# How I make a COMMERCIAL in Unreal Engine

Hey, Philip again. Today I want to show you how I make a commercial. The good thing about this particular commercial is that it stands out really well on its own. But it could also work as an example of a previous for a commercial.
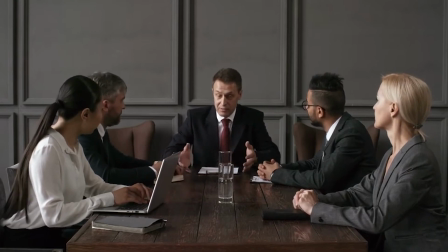First step is that an agency or a client would contact me with a commercial
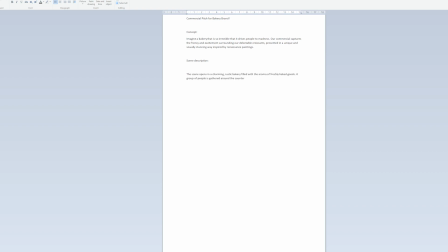and then I would write a pitch or an idea presentation of how I see the commercial.
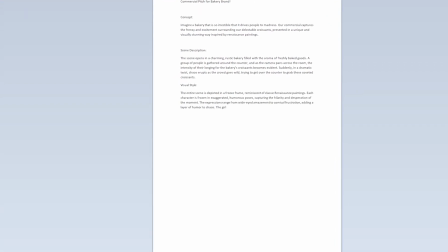In this case, it's a make-believe commercial and I sent it to the make-believe client and they really loved it.
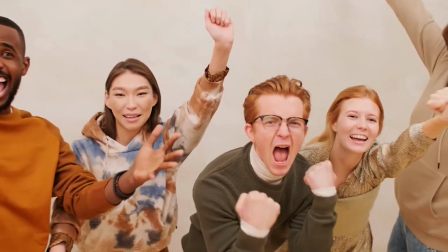They said, this is the most amazing commercial idea we've ever seen in the world and it's going to change the world. My idea was to present a commercial for a bakery brand and particularly a really well-known croissant.
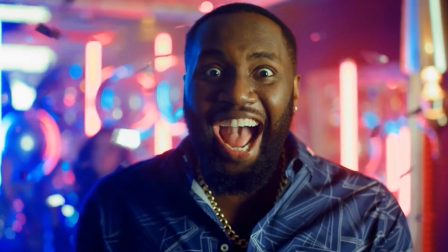and my idea was that there was a certain amount of people in a bakery that was going crazy about
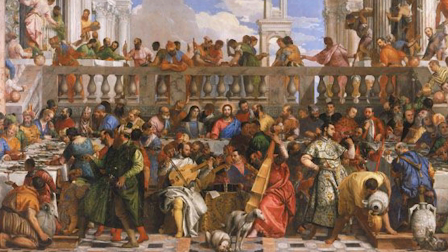getting a croissant and i want to present it in a renaissance style painting with the posing and
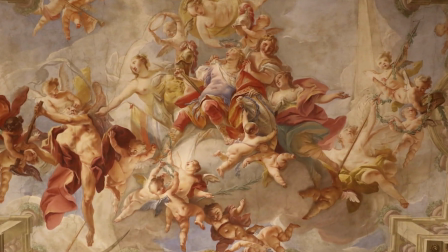freeze frame it and move the camera around and finally reveal a croissant in a beautiful cinematic
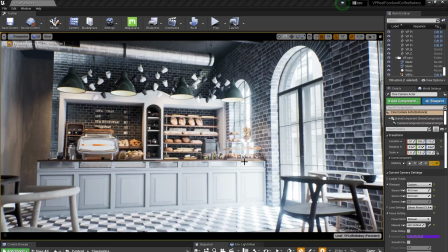lighting then i go scouting for a location and i
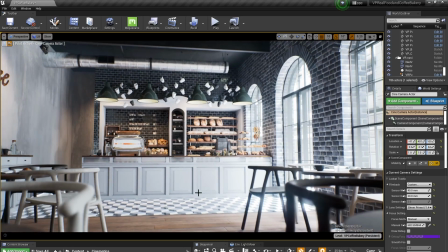found this really great looking bakery that i think is a perfect setting for this commercial after i set the location i then start placing the characters in the
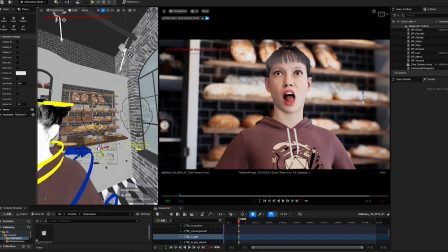various poses and as you can see i place them one by one i start building or modeling or sculpting my scene with the characters in different poses and i inventing as i go and what i like about this
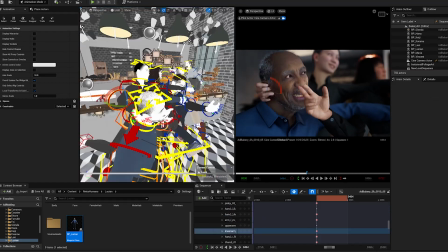commercial is to add a little bit of bizarreness to it and add bit of humor to the situation in poses and the expressions of the characters and as you can
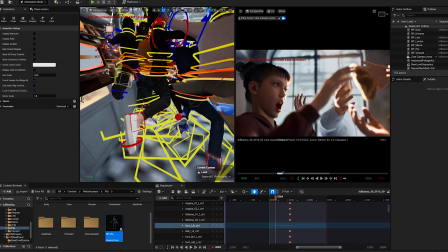see i keep inventing poses i keep inventing new gags as i'm going along i am
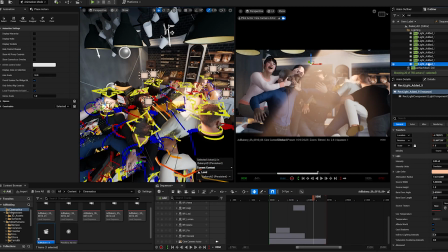also setting lights as i'm setting my camera in most cases
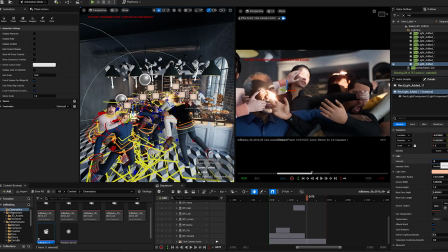i handle lights and cameras as i would do if i was shooting this in a
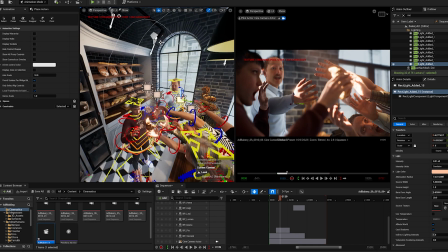real location and normally at this stage there will be a dialogue
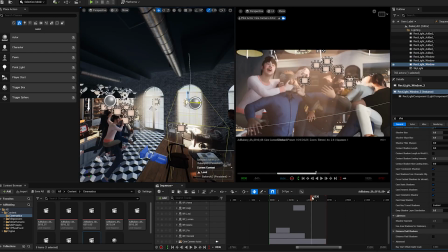between me and the client where I would receive feedback as I am going along and I keep adjusting my characters and
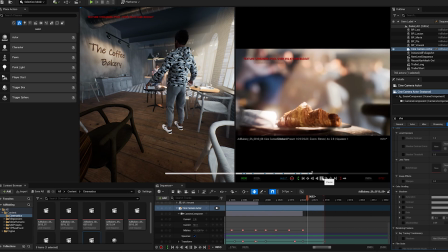cameras according to each other and keep making small micro adjustments to make sure that I have good compositions all the way through the shot. Now it's time to add some music. My idea was something similar to Edith Piaf La Foule.
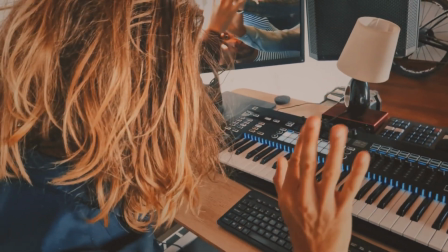The song has an amount of craziness to it that I really like and I wanted to replicate it and so I
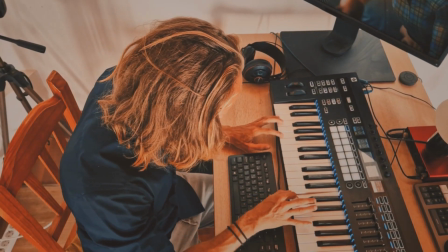went ahead and recorded my own version here my keyboard in my own little studio setup
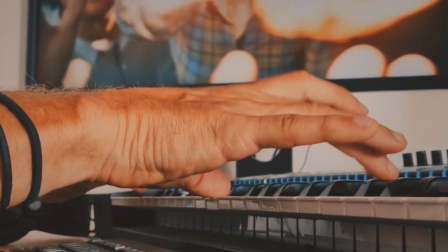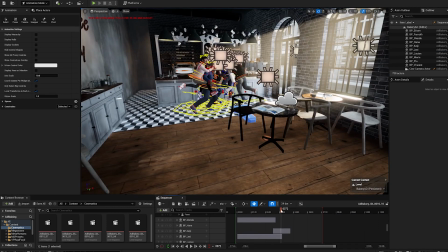and finally I'm gonna polish the camera and the light to tweak the last little details and voila here's the finished spot I hope you enjoy